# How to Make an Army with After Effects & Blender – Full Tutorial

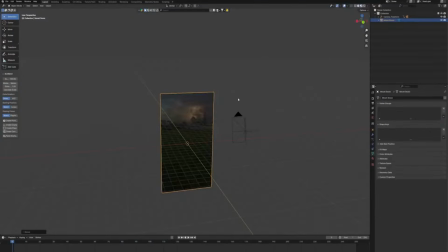(4:08)
Before I started working with the army inside of Blender, I went ahead and took that Photoshop file and rendered it out in 3D space in the background inside of Blender.
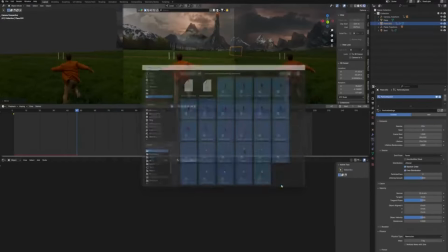(4:15)
I then brought all my army assets into Blender. I turned all of these into their own collection called Army.
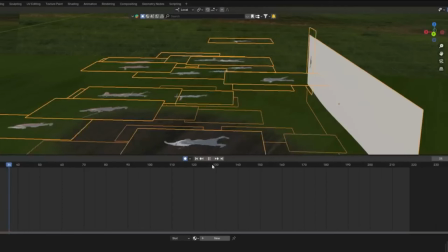(4:21)
At first, I tried to recreate the army using a particle system in Blender. This provided a few headaches, including the need to simulate and not properly matching the geometry of the ground.
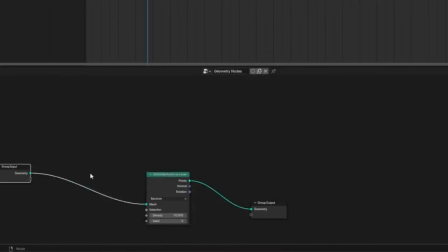(4:30)
Instead, I ended up using geometry nodes.
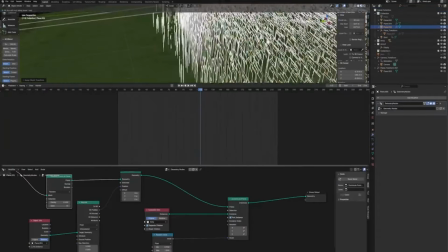(4:32)
The nice thing about going about it this way is I was able to move the army wherever I wanted on my terrain later, and the assets moved accordingly.
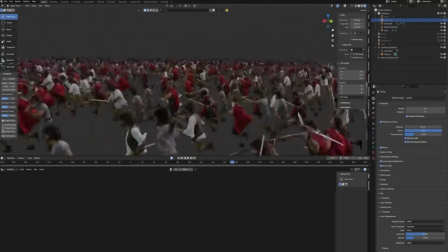(4:39)
I made sure there was a nice variety of soldiers, halflings, and a bunch of different other people in Middle-earth, you know.
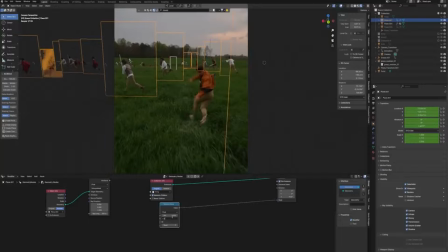(4:45)
I quickly noticed that all the hobbits and halflings looked too large, so I went ahead and scaled them down to half size.
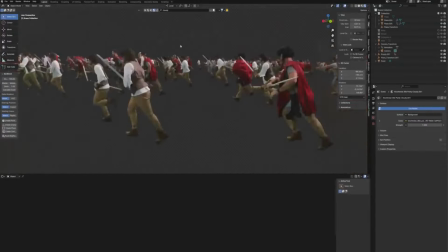(4:49)
Once I laid out the army in a way I was happy with, I also added a grass hair system to the ground.
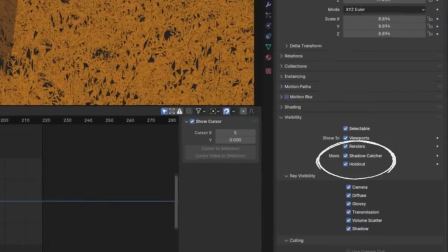(4:54)
I then took the ground as a whole and turned it into a shadow catcher. I then matched the sun in the 3D environment and set a proper HDRI.
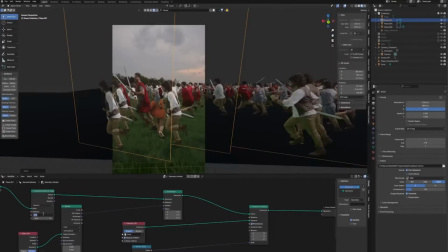(5:01)
First, I rendered a pass of the army in the background, then another one in the foreground that was a lot more sparse so I could justify the main version of myself running through the different characters.
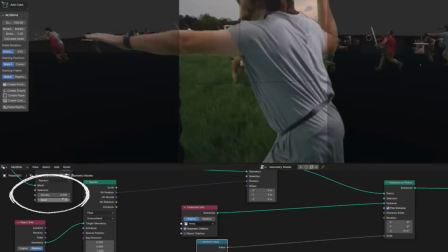(5:10)
In order to get the timing just right, I changed the seed value until I found a pass where I never intersected with another character.
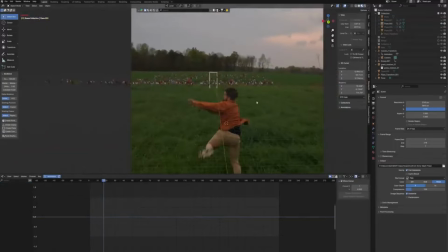(5:16)
I then added one more instance of the army in the back left side of the video. I then took these rendered out batches of the army and placed them inside of my composition inside of After Effects. I then rotoed out the door and then myself as well to put them in front of the armies that were supposed to be in the background. I
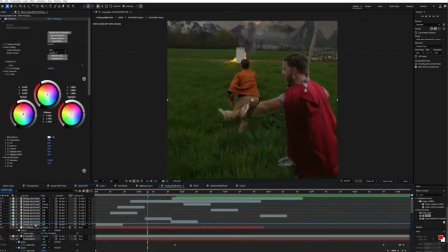(5:31)
also rendered out a depth pass inside of Blender so I could properly have certain soldiers be in front of me and behind me depending where I
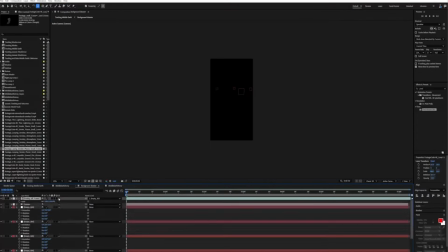(5:36)
was in the shot. Since I had the 3D tracking data as well, I added some fire and smoke in the distance as well as close to the camera.
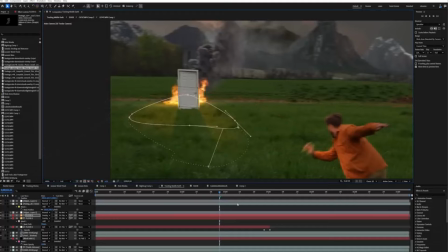(5:42)
Then using an orange solid, I added a wiggle expression to the opacity and then cut it out on the ground plane to look as if the fire was illuminating from behind the door.
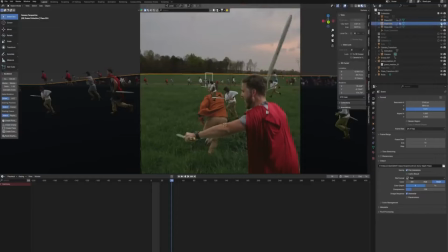(5:51)
At this point in the edit, my wife Karina pointed out that none of the capes really made sense for Middle Earth, and sure enough, nobody really had this really bright red cape.
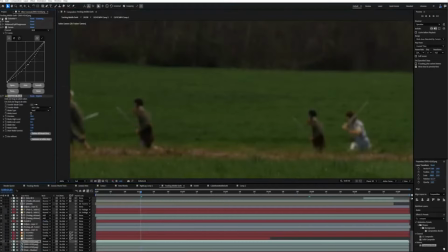(6:00)
I went ahead and changed the capes to more of that earthy green tone. For the keying, I used a plugin called Composite Brush, which is one of the best keyers out there.
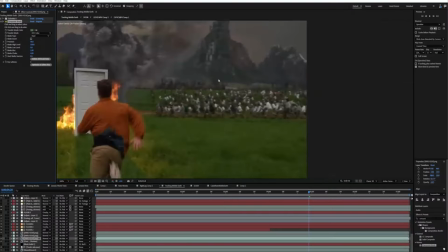(6:07)
Much better. I thought it'd be extremely fun to recreate the eye of Sauron for the shot as well.
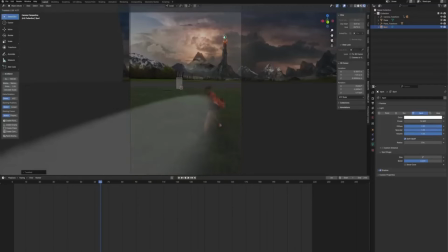(6:11)
So I set up my phone and recorded my eye moving from left to right to simulate the eye searching for me in the video. I then brought that inside of After Effects and used Mocha to track it.
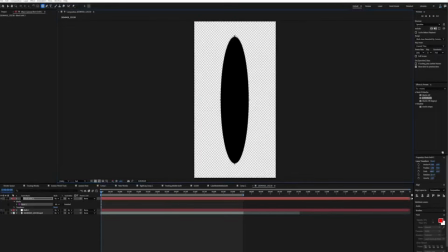(6:19)
I then created a black solid and cut out the shape of an eye. I parented that to the tracking data.
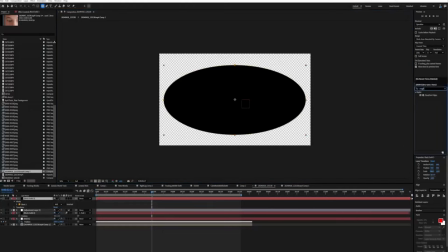(6:24)
I made another black solid and cut out the shape of the eye, and I used this as a matte for all these fire assets.
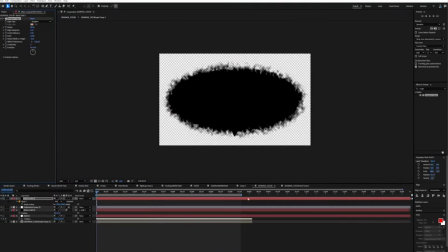(6:30)
I used roughen edges and animated it moving up as if it was fire. I then added a bunch of fire assets around the rim of the eye.
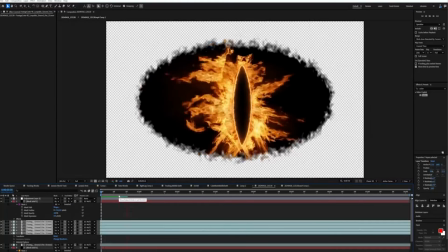(6:37)
I time reversed all of them so it looked like the fire was being sucked into the center of the eyeball.
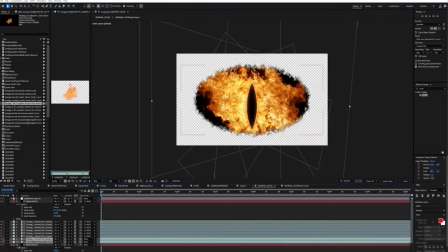(6:41)
I then added 2 more fire reverse assets on the edge of the eyeball and one last black solid behind everything to give it a core matte.
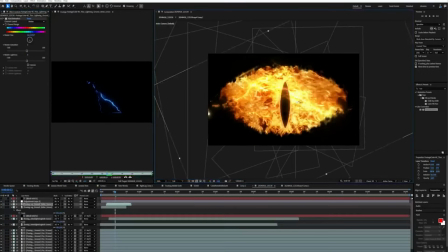(6:47)
Finally, I added some lightning behind and in front of the eye to finish the look.
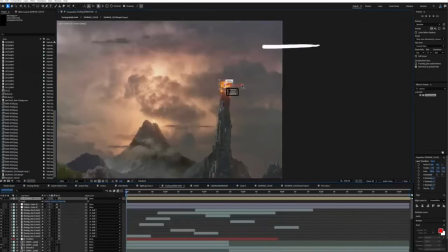(6:51)
And with all these pieces finally together, I was so excited to put it into the shot until I realized it was like 3 pixels big.
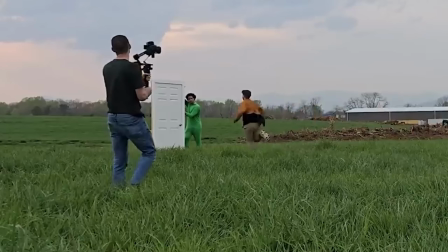(6:58)
But hey, it's not about the destination, it's about the journey getting there, right?
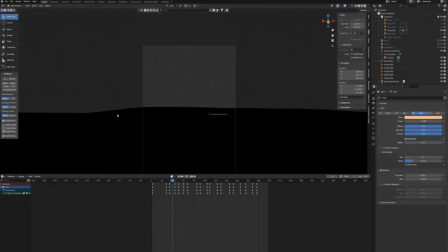(7:01)
Well, with the eye in place, I went back into Blender and animated a spotlight to represent the Eye of Sauron looking around the scene for me.
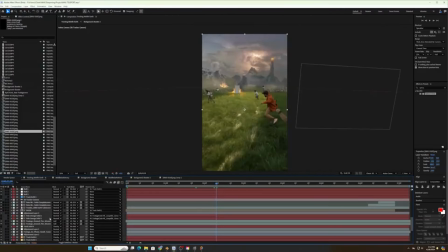(7:07)
When I was happy with that animation, I rendered it out and brought it back into After Effects. And with all of those pieces together, and then Quentin's amazing sound design, here are the results.
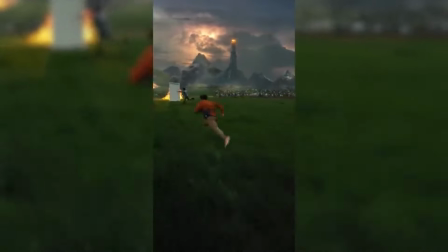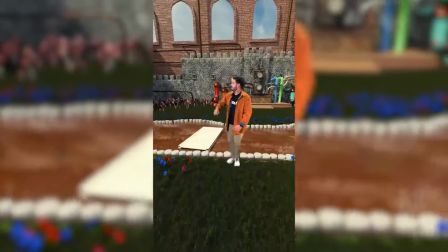(7:25)
This video was a ton of fun, and this was only one of 3 different worlds I created for this video.
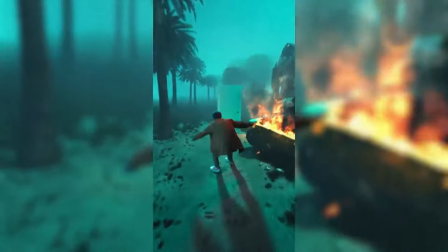(7:29)
And I'm pretty happy about the dino one. A lot of hand animation going on there. Maybe I can make a tutorial about that in the future. If you like this video, make sure you like and subscribe for future videos just like this one.
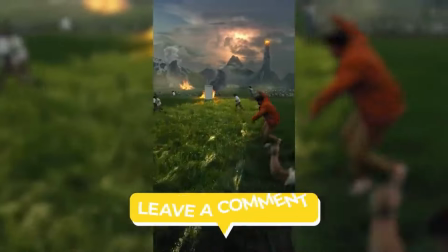(7:38)
Let me know what other tutorials you want to see in the future, and I'll catch you in the next video.